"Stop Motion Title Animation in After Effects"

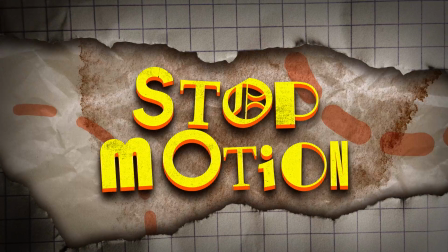[0:11]
Hey guys, in this tutorial, I'm gonna show you how I made this stop motion title animation in After Effects just by using the built-in type tool.
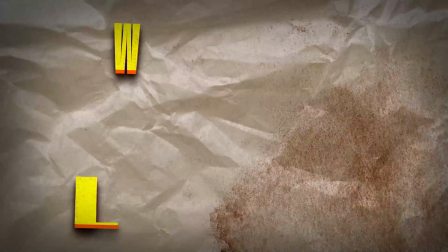[0:19]
So let's begin.
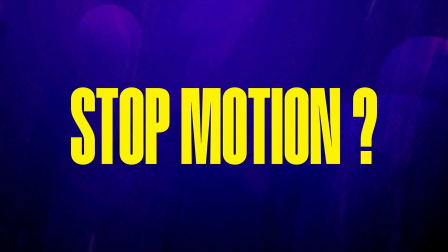[0:24]
So what is stop motion? It's basically another form of animation technique where you place something in front of the camera and take a picture.
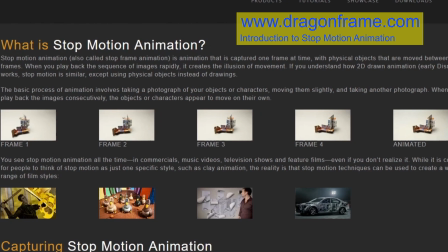[0:32]
Then you move it slightly, then take another picture.
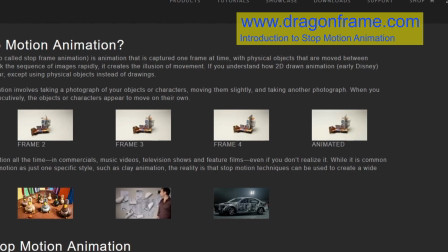[0:35]
Do this a bunch of more times, and when you play them in sequence, it seems like the object is moving.
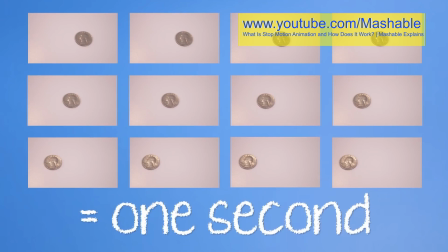[0:41]
Typically, stop motion animation is 12 FPS. That means 12 individual frames make for 1 second of animation.
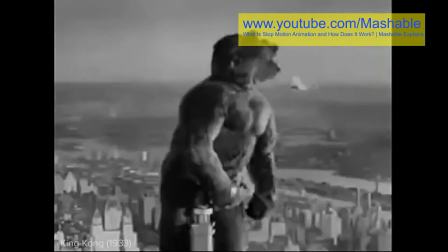[0:48]
What makes stop motion animation appealing is that it uses real physical objects,
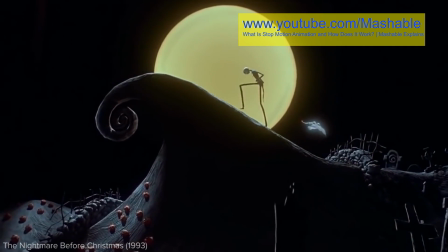[0:54]
and that low choppy frame rate really adds to the overall feeling and aesthetics.
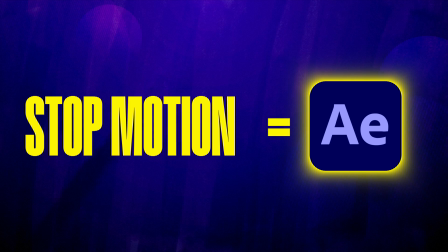[1:00]
Okay, that makes sense. But how we can translate that to an After Effects animation?
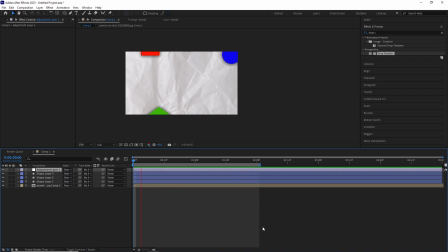[1:05]
Let's see an example. I have this composition with some simple position keyframes for these objects coming into the screen. This composition is running on 24 FPS.
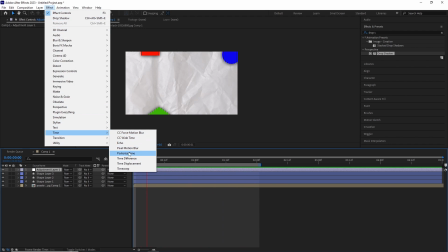[1:15]
Now, if I add an adjustment layer with the posterized time effect and drop the frame rate from 24 to 12,
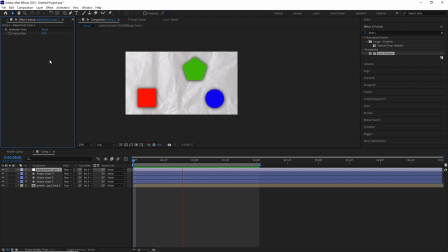[1:23]
you can see it makes the entire animation look choppy, and we are kind of getting that same sort of stop motion vibes. So, in order to get a stop motion look, these are the steps.
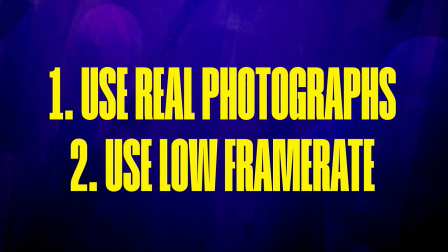[1:33]
Number one, use real photographs, and number two, use a really low frame rate, and that you can achieve something close to that aesthetic.
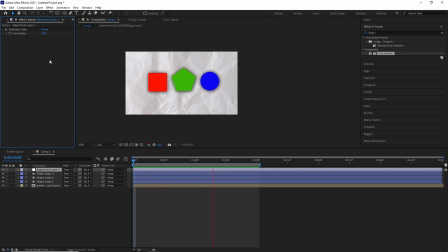[1:41]
So if you just want to make your animation look like stop motion animation, use a low frame rate and you're good to go. And this tutorial is done for you guys. For the rest of you people, let's go to After Effects and see how I made the rest of the title animation.
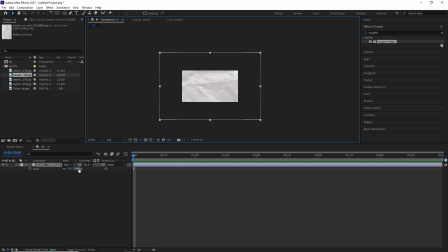[1:57]
In After Effects, I imported this crumbled paper texture and started animating its position, scale and rotation. For the last set of keyframes, I copy-pasted the first keyframes so we can get a closed loop.
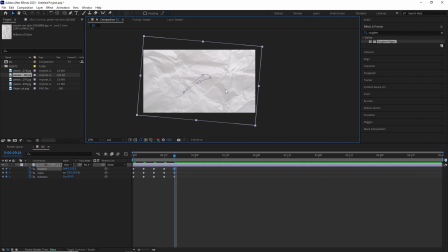[2:10]
I added a loopout expression in the position property by alt-clicking on the stopwatch and clicking on the white arrow,
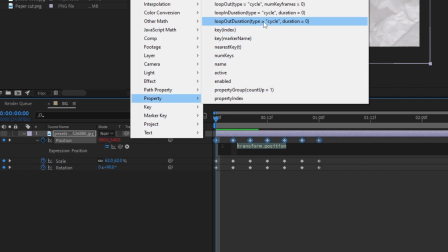[2:18]
then going for property, loopout duration.
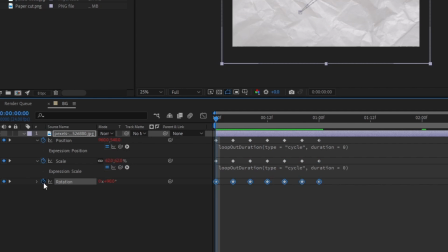[2:21]
I copy-pasted it for the rest of the transform properties, and that gives us this groovy looking animation.
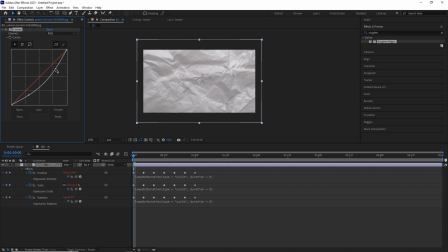[2:28]
After this, I added a curve effect and started adjusting it till I get a nice brown tint.
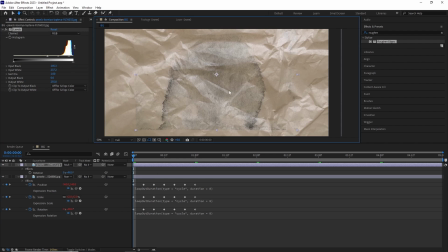[2:33]
I imported a stain image and added a levels effect to give a really high amount of contrast and set the blending mode to multiply.
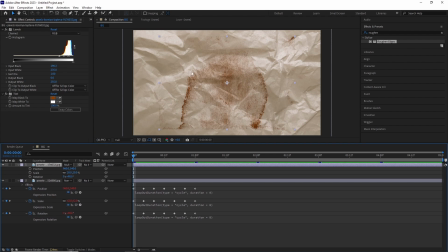[2:42]
After that, I added a tint effect where I changed the black to a more darker brown. I repeated the same steps as I did with the paper textures as I animated their position,
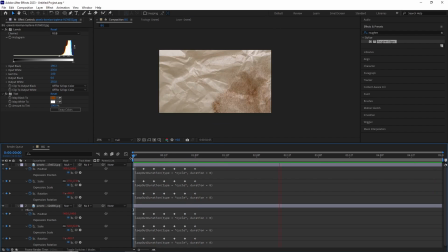[2:54]
scale and rotation and used expression to loop them. And that's our background animation done. Now let's move to the type animation.
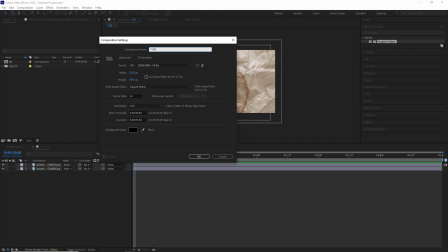[3:02]
I created a new composition with 1920x1080p with 24 fps and 5 seconds long.
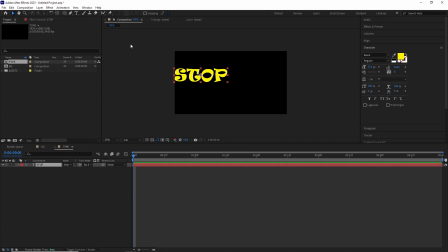[3:09]
I selected the text tool and started typing.
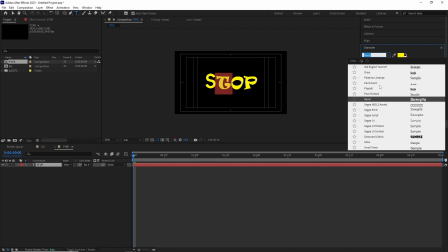[3:12]
I centered the text and then started selecting individual letters and changing their font types. I tried to make it look really random and wacky, so take your time and play with different types of font to get a really unique look.
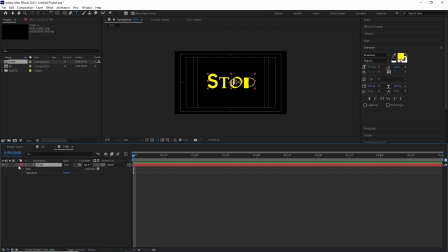[3:26]
After I was happy with the look,
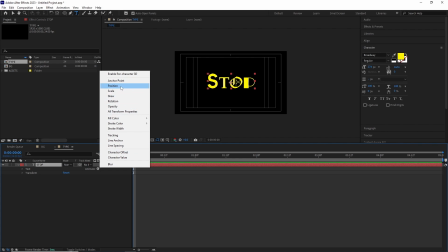[3:28]
I opened the text layer and click on the animate button and added a position property as well as a rotation property.
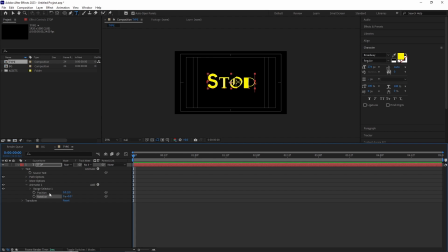[3:35]
I selected animator 1, went into the add button, and from the selector drop down added a wiggly selector. This is gonna make our text wiggle throughout the animation. If we take a preview, now we can see the text is not moving at all because the position and the rotation values are 0.
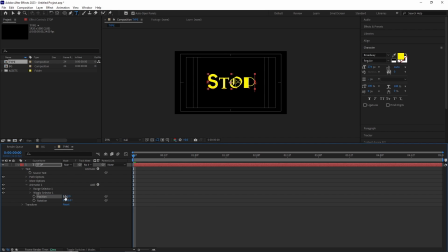[3:55]
I changed the position and the rotation value a little bit, and now we can see the text is wiggling. You can go inside the wiggly selector and play with different values to get different type of wiggling, but I didn't change anything.
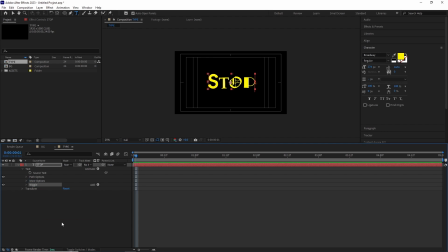[4:09]
I renamed the animator 1 to wiggle so I don't get confused with multiple animators.
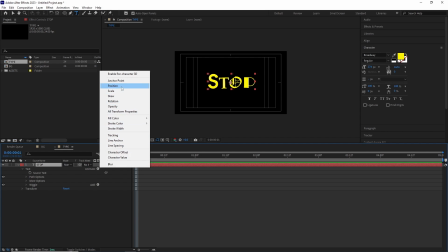[4:15]
After this, I selected the text layer again and added another position property and
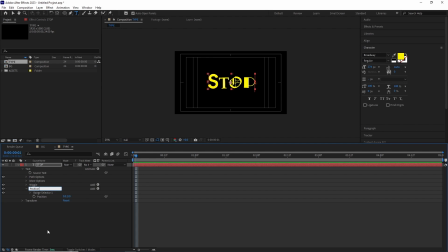[4:21]
again renamed the animator to position so I know which operator is doing what. I changed the position property so the text goes up, and after that, open up the range selector and animated its offset from 0 to 100.
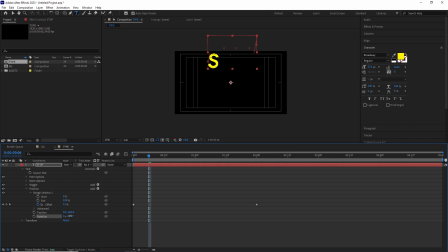[4:36]
I also added a rotation property, so when the letters are falling, they have a slight rotation to them.
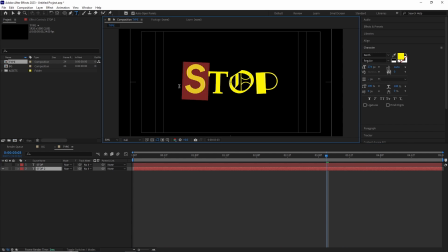[4:43]
I duplicated the text and changed its letters.
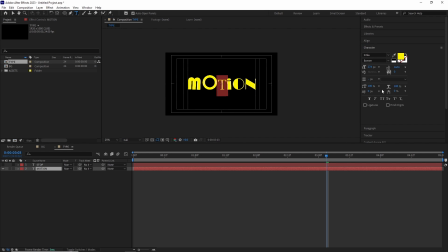[4:47]
After that, I opened up its properties and basically changed the position operator's keyframes, so instead of coming down, it goes up. Now if we unsolo both of the text layers and do a RAM preview, we can see both of the text are in the same position.
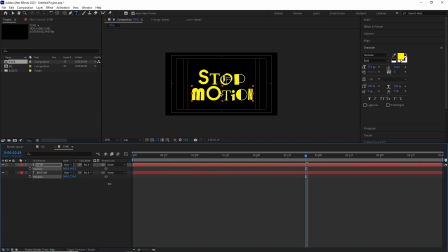[5:04]
In order to fix it, I selected both of the layers and hit P to reveal their position properties and set them at proper distance. And that's it. That's how type animation is done.
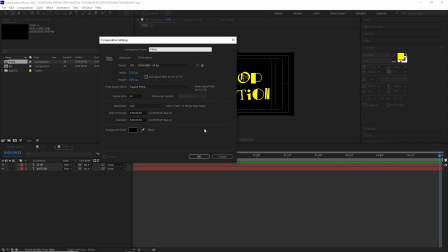[5:19]
Now it was time to assemble everything. I created a new composition with the same dimensions and time and named it Final.
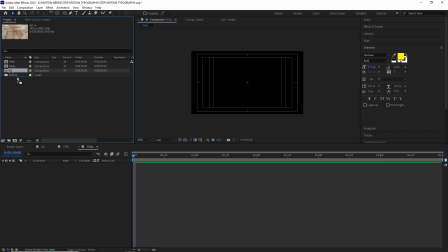[5:26]
I bought both the BG and the type comp inside it.
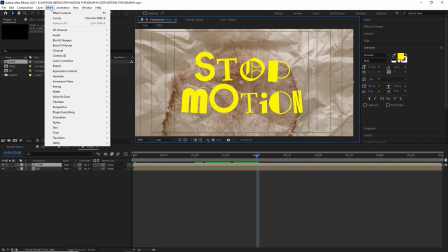[5:29]
I selected the type comp and added a drop shadow effect by going Effects, Perspective, Drop Shadow.
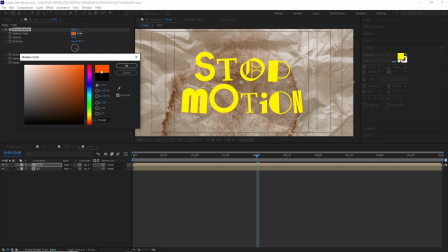[5:36]
In the drop shadow effect, I changed the color to more orange hue, set the opacity to 100,
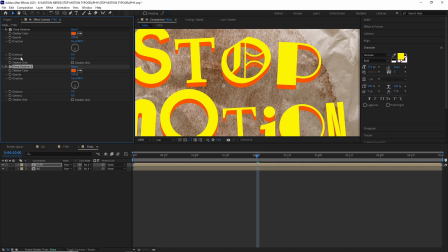[5:42]
direction to 180 degrees, and the distance is around 10.
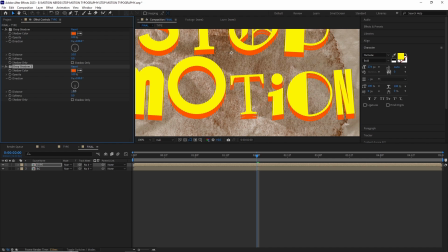[5:46]
I duplicated the effect and set the distance to around 6 to get a nice 3D looking text. After this, I duplicated the text comp again and renamed it Type Grunge and deleted the drop shadow effects.
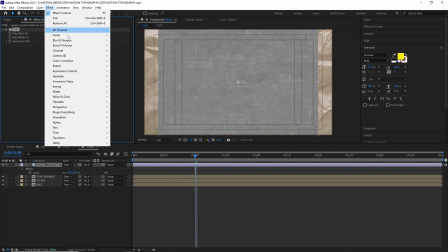[6:00]
I bought in this grunge texture and scaled it down and added the tint and the curve effect.
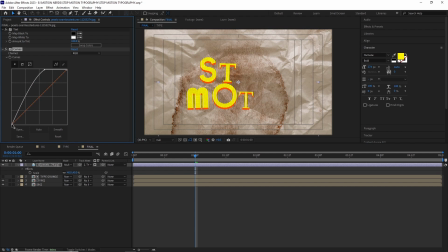[6:06]
I used this texture as a track mat for the Type Grunge layer and set the mode to multiply. After this, I started playing with the curves to get a nice contrast for the grunge and made
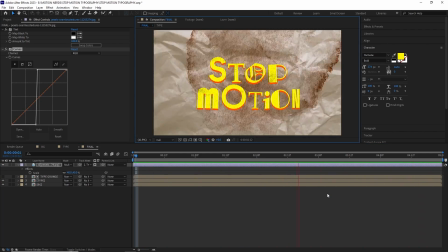[6:18]
this whole text looking a bit grungy to add some nice visual interest.
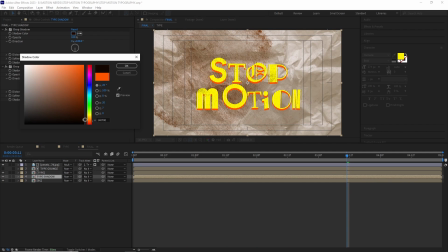[6:22]
After this, I duplicated the type layer again and renamed it Shadow. I changed their color to more darker tone and started playing with their distance and softness to get a nice shadow. I created an ellipse using a shape layer with a light orange hue, centered it and set it to multiply.
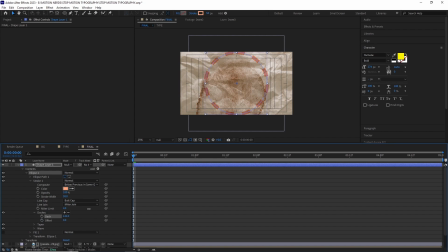[6:46]
After that, I opened the ellipse's stroke property and added a couple of dash. Also changed the line cap property to round cap.
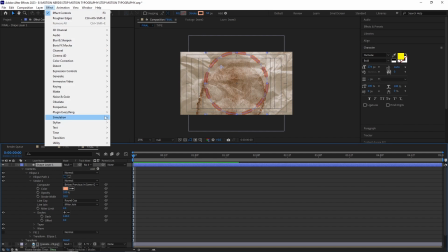[6:54]
I added in roughen edges by going effects, stylize, roughen edges, which gives the ellipse a bit of a distorted look. I opened the rotation property for this layer and added an expression by alt clicking on the stopwatch,
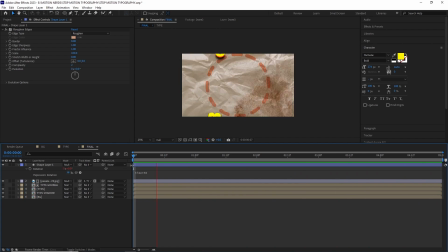[7:08]
then writing time times 50, which rotate the ellipse throughout the comp without any keyframes.
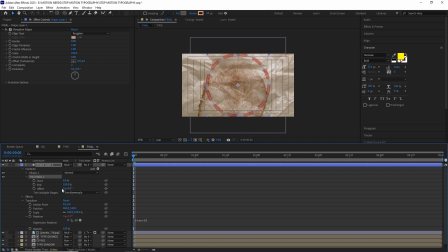[7:16]
In the shape layer, I added a trim path and animated its end value from 0 to 100. I duplicated this layer and changed the stroke thickness.
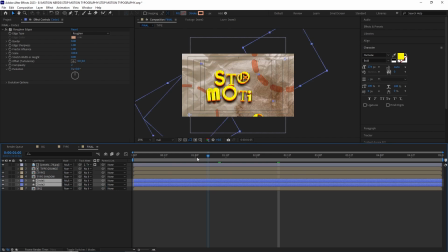[7:26]
I also changed its ellipse rotation property so it rotates from a different angle. I took both of this layer and put them behind the text shadow layer and offsetted them in a time a bit so they don't start immediately.
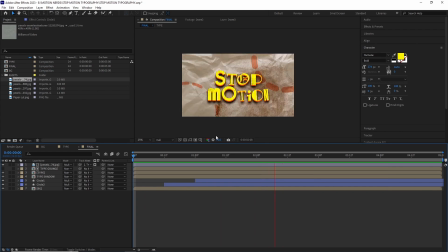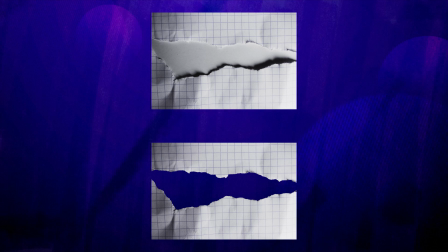[7:51]
I got this ripped paper texture which I took in Photoshop and basically deleted the center so it just end up with this paper with transparency in the middle.
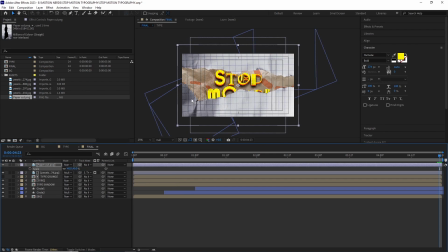[8:00]
I imported this texture into our final build, scaled it down and masked it so only the top part is visible. I animated its position coming up from the top and settling down.
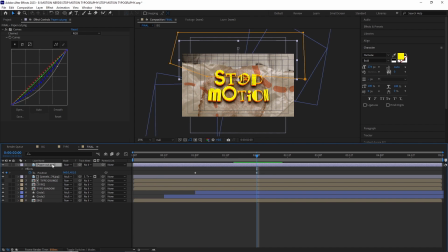[8:12]
I copy pasted the same curve effect from the BG paper texture and added a drop shadow and adjusted it to get a nice soft shadow.